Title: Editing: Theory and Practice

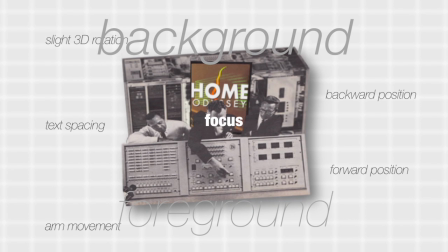Putting everything in focus destroys interest because the viewer simply has too much to look at a single point in time, as there's too much movement generally going on. The easiest way to get there for me is to use contrast in both the sharpness of my elements and their colored tones.
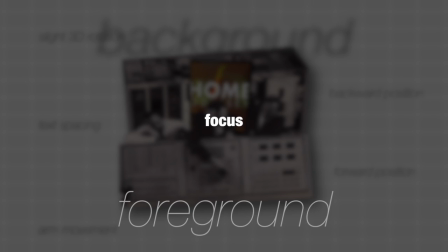As our eyes and by extension cameras tend to do, you generally want to make things in the foreground sharper while blurring out the background. I reinforce this generally with a color contrast, usually bright in the foreground and dark in the background, to again draw further attention to whatever sharp elements I have on screen.
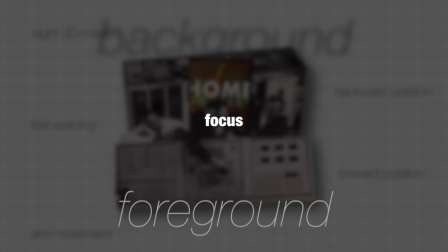When you throw movement into the mix now, you need to consider what's actually in focus. You want to keep foreground focus by using flashier movements, which I'll get into later, while using more subtle movements in the background. I'll usually use this animated dirt texture that I created in Photoshop because it works perfectly to maintain movement that's non-destructive to interest because it's neutral from whatever is being discussed. In a similar way, you generally want your background elements to do the same, always maintaining overall interest but not distracting from your foreground elements or discussed audio.
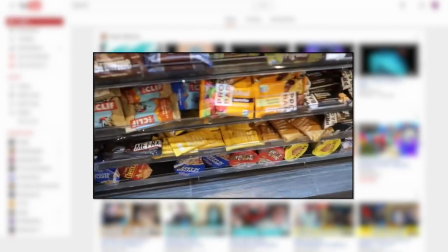These foreground elements, however, also need to maintain their own sense of focus. When using text, I try to keep that by using typography,
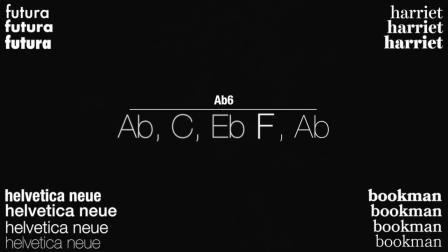which essentially means using different fonts and their different styles at different times to relate an overall sense of what should have that focus.
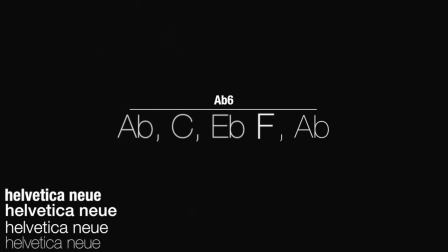Again, I do this through contrast. It can be done through color, but typically I do it through weight and italicization.
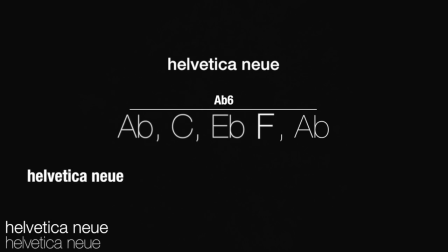Something that's more important I'll put in bold or even condensed bold to create an even further contrast,
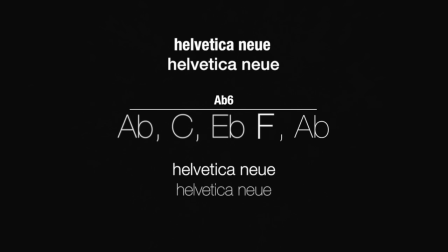while using light and thin text to make clear that something perhaps isn't as important. It's also useful to do this because even if the meaning of the thicks and thins is lost,
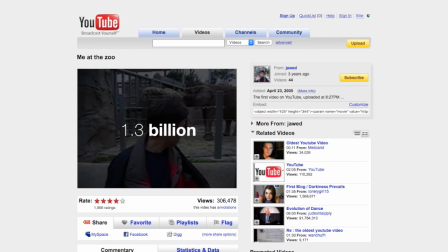the visual contrast that's created is overall more aesthetically pleasing than simply using a large portion of text with the same exact font characteristics.
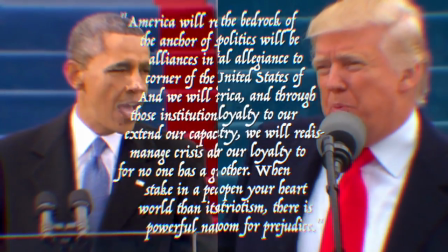You can also use fonts to great effect to relate emotion through what style you're actually using, or to create a sense of continuity throughout the video.
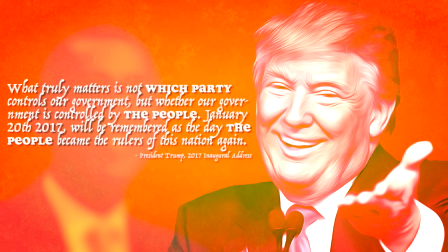Then use a different font to break that continuity and thus, again through contrast, highlight visually a change discussed throughout the video narrative.
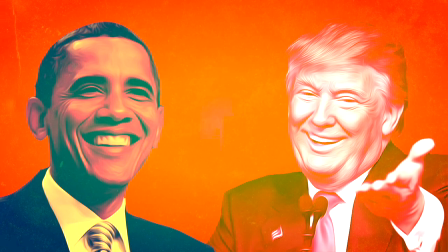Aside from focus, when things are in the background, you still have more options to alter as to how aesthetically you choose to create interest.
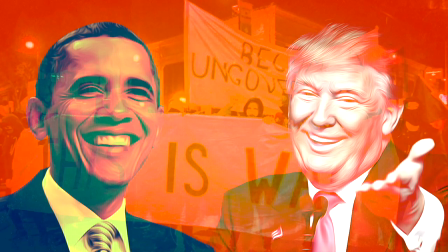Positioning elements in ways that may be jarring to the eyes is probably one of the worst things that you can do if you're trying to make an edit with any amount of elements on screen.
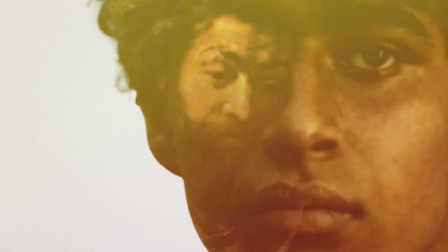You have the option to use the rule of thirds to position elements, but that tends to leave a lot of room open for accidental focus on the background,
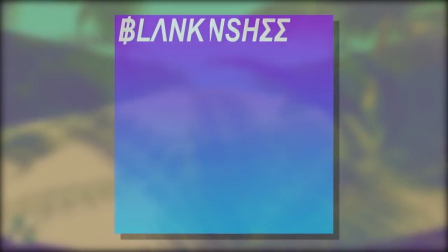which is why I generally place elements at the center of the screen, or at least base positioning on the center.
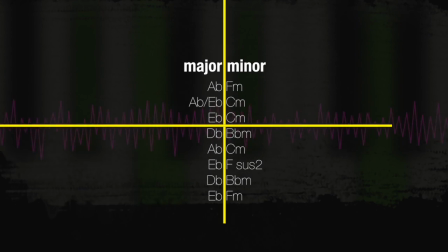This means maintaining a proper balance of what you're actually seeing on screen by keeping element symmetry, as placing elements too far off to the side can be jarring to the eyes.
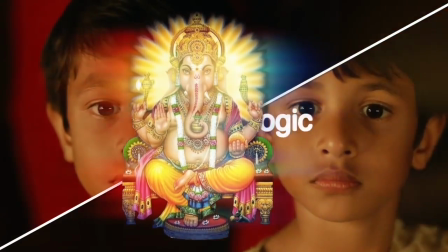In the case of this clip from the video I made dissecting Life of Pi, the actor is positioned by the rule of thirds to the left of center, so when I introduce the word logic,
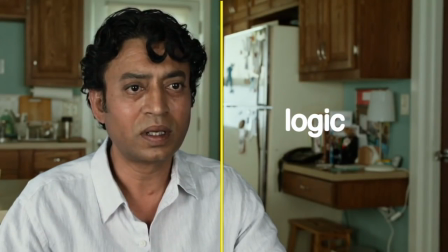I do so to the right of the screen, as it not only maintains a central focus, but in doing so relates to the audience that it's this actor whose logic I'm discussing.
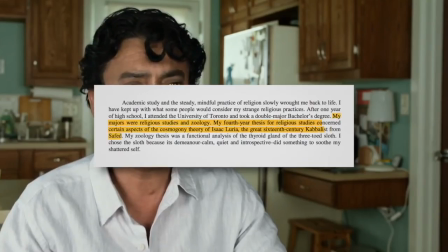Only when you've picked relatable elements, have positioned them properly, and have established basic movements can you then begin to manipulate what movements you use and when you use them.
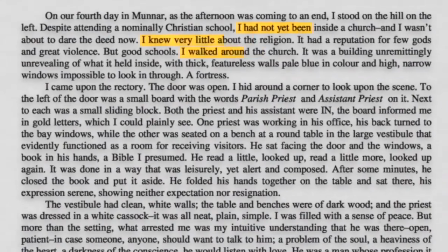Doing so in correspondence to the purpose of the video, in my case the narration, is,
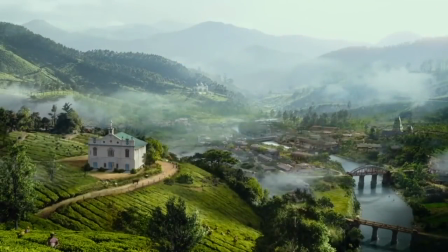as I stated at the beginning of the video, the crux of editing, and is what I refer to as representation.
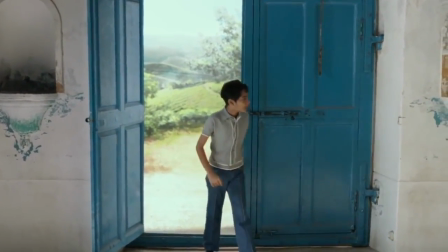The most crucial part of achieving this is a proper execution of timing in videos,
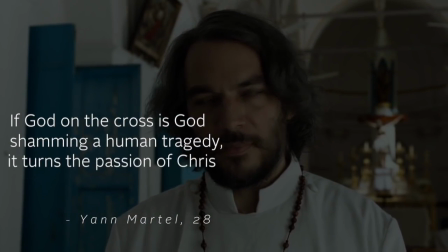as properly timing any sort of edit is what allows the audience to discern a relationship as represented by what was able to be seen on screen before and after the edit was made,
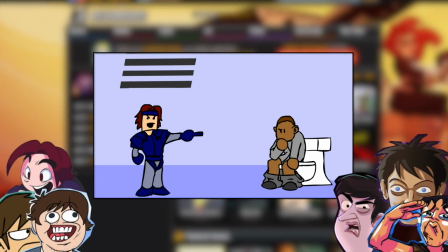creating another essential contrast. A relationship is also illustrated between my narration and the elements I choose to place on screen,
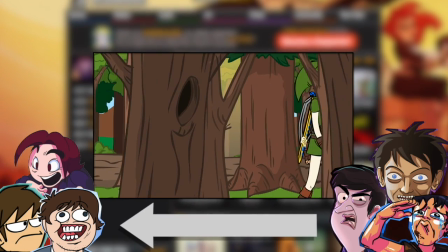as doing so at a proper time relates that the elements currently being seen are directly related to that narration.
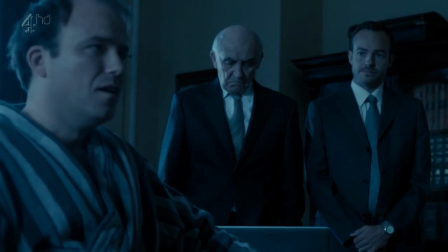In this video itself and in the video I made on Black Mirror, the majority of my timed edits are cuts,
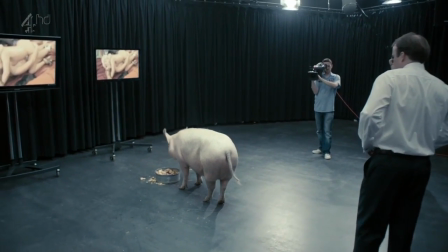since I have video playing on screen that has been pre-composed and is already indicative of what I'm discussing.
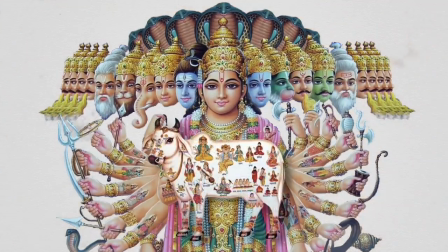You can contrast that with the more transition-based edits I make in the videos on Life of Pi and Vaporwave, in which I had to actually compose those elements themselves.
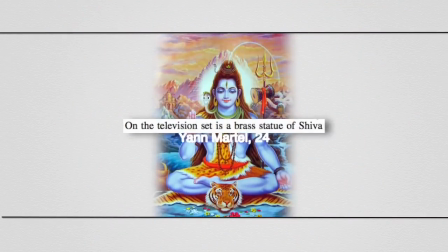In either case, cuts, because of their quick nature without any in-between frames of smoother transitions, have a rather jarring effect, which is why I typically don't use them very often.
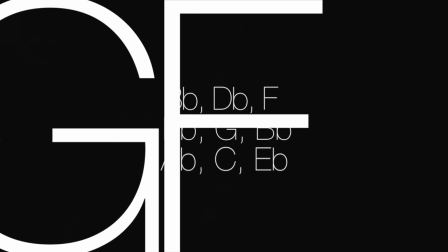However, when they are used, they create a sense of importance and immediacy, as they appear without the viewer's ability to slowly become acclimated with them.
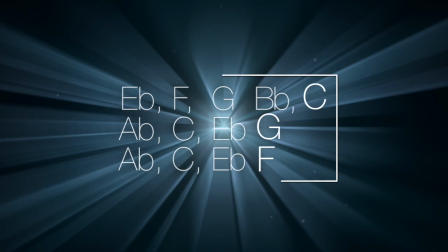Perhaps the edits I make most often, though, are those dealing with slides, whether in position, scale, or rotation, as they're really the easiest way for me to bring things on and off screen, that is, into and out of the viewer's focus.
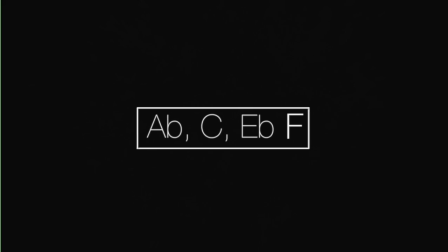The specific keyframe interpolation I use is exponential at both keyframes.
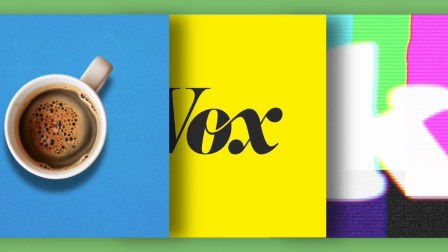It's the same interpolation used by the Nerdwriter, Vox, and Captain Christian because of how elements ease onto the screen very naturally.
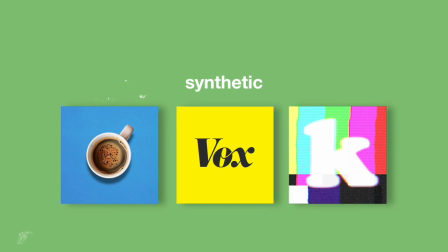Using no easing at all tends to create a very synthetic, visually unpleasing movement, with start and stop points that you can almost feel as they take place on screen. By contrast, the easing of exponential keyframes creates much smoother motion, yielding a much cleaner, more professional feeling.
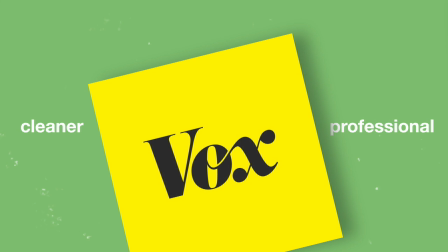At the same time, using these slides instead of simply cutting to an element's appearance or disappearance on screen adds to visual interest, as it creates that flashier foreground movement that I alluded to a few minutes ago. Bringing things on in this way means I can then use respective motions to further relate the purpose of elements on screen by manipulating how and when they move.
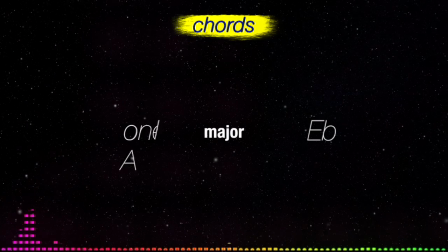If I want to show the relationship between multiple elements, I'll move one out from one underneath the other while transitioning the other element off screen. I can also move elements off screen as new ones appear, denoting a relationship between that which is now on screen and that which is off screen.
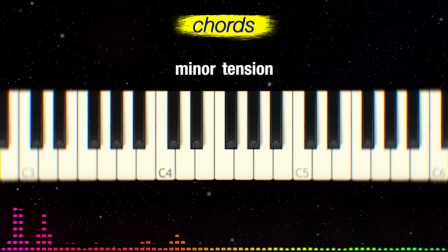Moving elements in this way guides the eyes towards the appearance of new material using old material, explicitly linking the two in terms of purpose by utilizing visual interest. I do the same by replicating which sorts of movements I use.
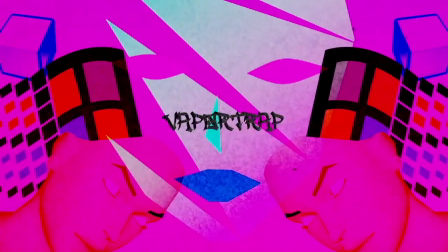Utilizing the same sort of slide denotes an identicality among elements,
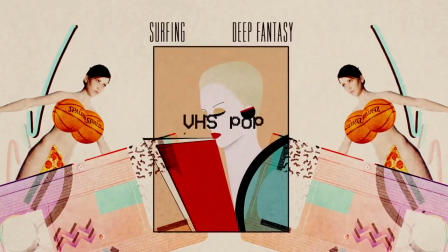in that it relates that because a similar or identical animation was used to allow for such elements' presence on screen,
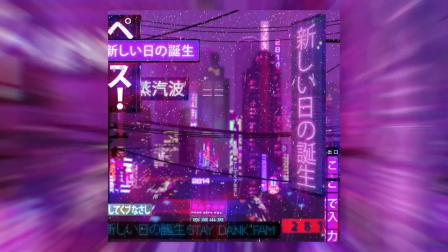a similar or identical purpose exists for such elements in terms of the totality of the video narrative.
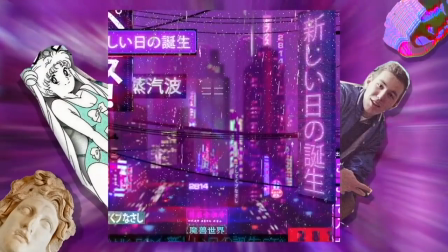What using these slide effects also does is give the video a sense of grander continuity.
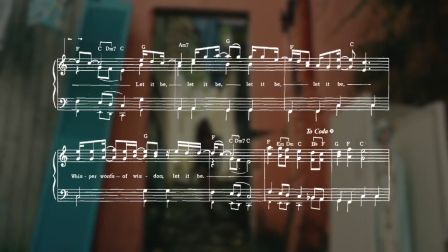Take this clip from my video on resonance. I begin with the clip from Despacito, slide this picture on screen, slide a second picture of the NES on screen,
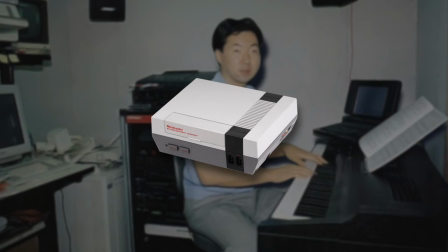slide notes out of the picture to denote their relationship to the NES,
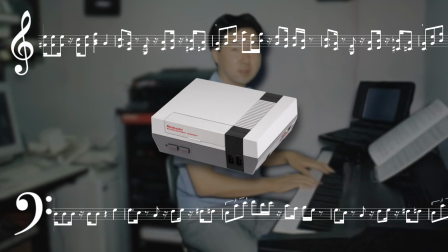slide notes off screen while sliding clefts out from under them to visually represent where such notes are placed in which
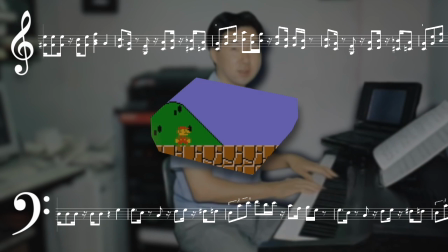cleft, slide a video of Super Mario Bros. Over the NES in its own shape, then slide that mask out to reveal the whole video.
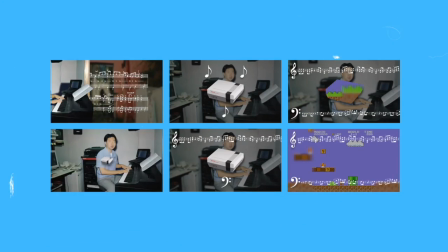That 30-second sequence can be traced from beginning to end with new movement, transitioning into the new scene with Mario gameplay fluidly,
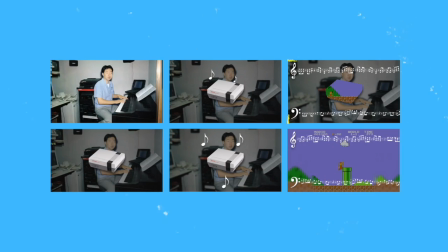as the beginnings of it were introduced into the previous scene with Koji Kondo as a background element. Moving elements over top of each other as such yields a more fluid visual experience for the viewer in that manner, and is an experience that can be further made fluid by the use of other transitionary movements like alpha mats,
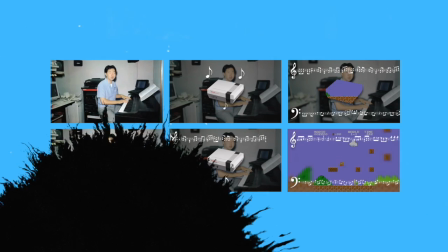which allow me to transition things on screen through the use of shapes.
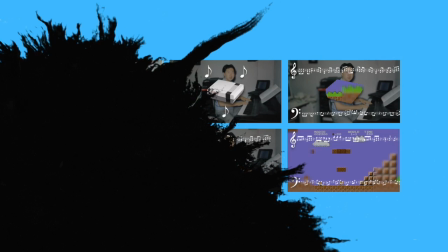Turning those transitions into a cohesive edit means introducing them alongside media element choices that maintain movement, while also arranging them in ways pleasing to the eyes, typically with focus on the video center and a proper background and foreground. Using complex movements then adds continuity and representation of ideal, bringing everything together to properly demonstrate purpose and interest, and, well, make an edit. This is Mr. Amazing. Thanks for watching.
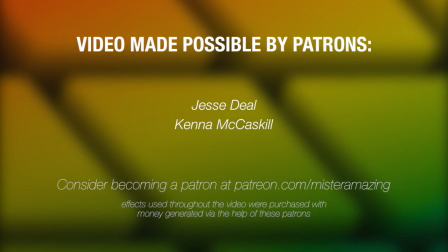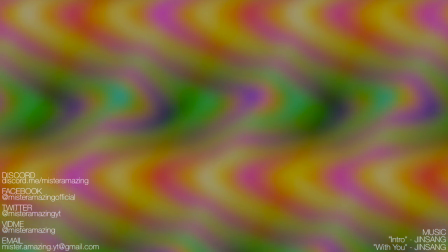If you like this video, please consider donating to me on Patreon so that I may produce more like it.
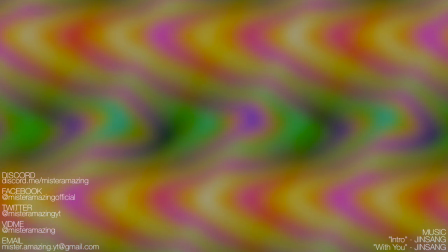The next few videos coming up will be dissections of my own videos and the steps that I took in my editing softwares to actually make the edits possible. These videos are going to be organized much like this one, me simply talking over my older videos, with some minor edits here and there,
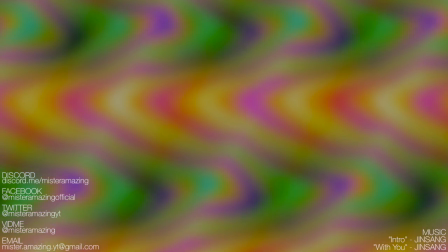so that I can just get out some more content for you guys while still maintaining a visual interest.
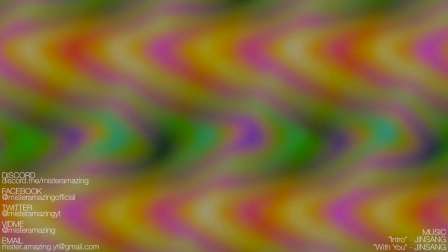I've also got some other ideas in the works, which you can check out on my Twitter, linked below.